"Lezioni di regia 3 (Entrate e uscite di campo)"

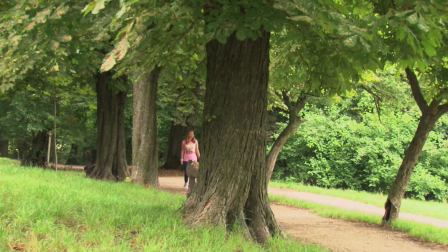Le entrate e uscite di campo richiedono una certa attenzione durante le riprese, soprattutto quando spezziamo un'azione su più inquadrature.
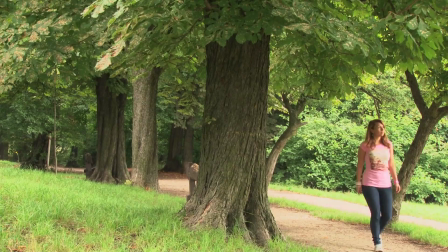La regola è questa: se un personaggio esce a destra dell'inquadratura, nell'inquadratura successiva dovrà rientrare a sinistra.
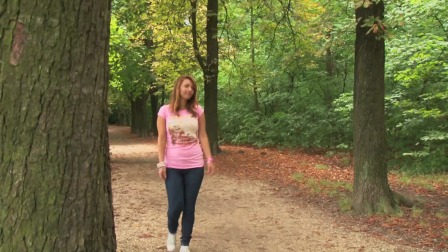Se voglio dare l'impressione allo spettatore che il personaggio sta continuando a muoversi nella stessa direzione.
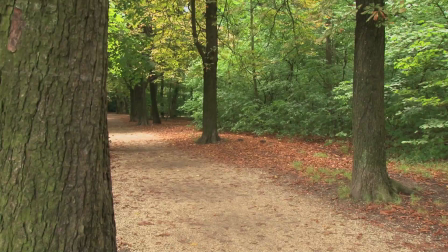Vediamo questo esempio. La ragazza esce a destra.
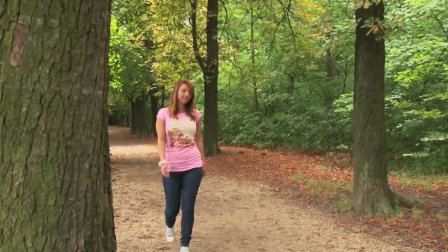Se la faccio rientrare a sinistra, ho la sensazione che sta andando avanti nella stessa direzione di marcia.
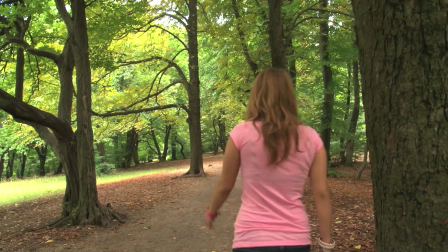Se invece la facessi rientrare a destra, avrei la sensazione sbagliata che sta tornando indietro.
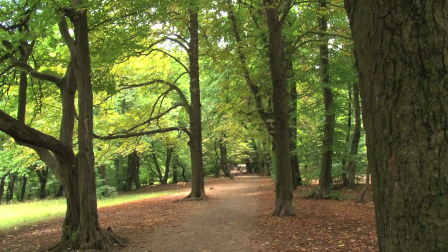Rivediamo le due inquadrature montate. Così è giusto
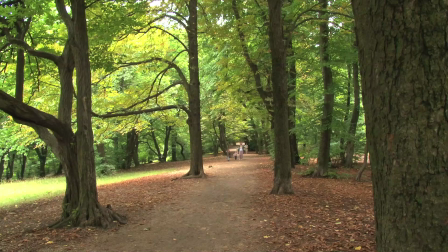e così è sbagliato.
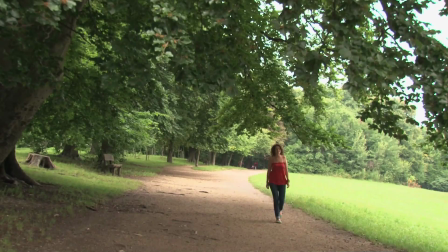Lo stesso vale se un personaggio viene contro la macchina da presa e esce a destra.
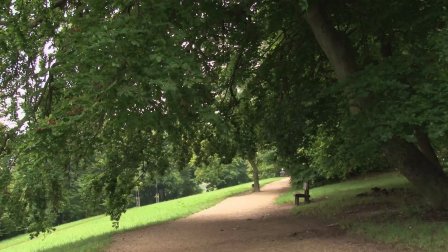Se voglio continuare il movimento in controcampo con la ragazza di schiena, allora dovrà rientrare a sinistra.
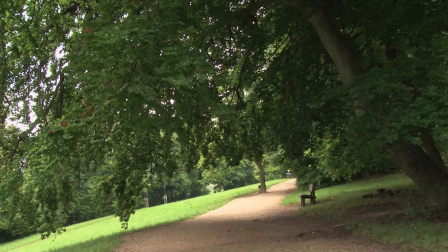Se la facessi rientrare a destra, avrei la sensazione sbagliata del suo movimento.
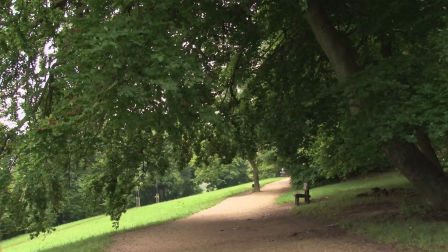Rivediamo le due scene montate. Così è giusto.
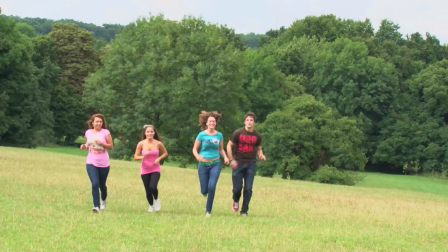E così è sbagliato. Ricapitolando, la regola è: se un personaggio esce da destra, nell'inquadratura successiva rientra a sinistra, e viceversa.
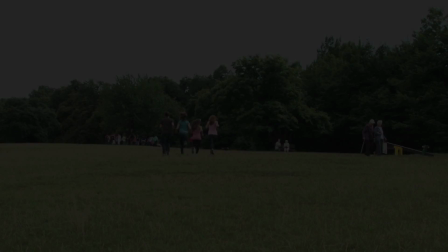Fate attenzione soprattutto quando riprendete le scene d'azione, composte da molte inquadrature.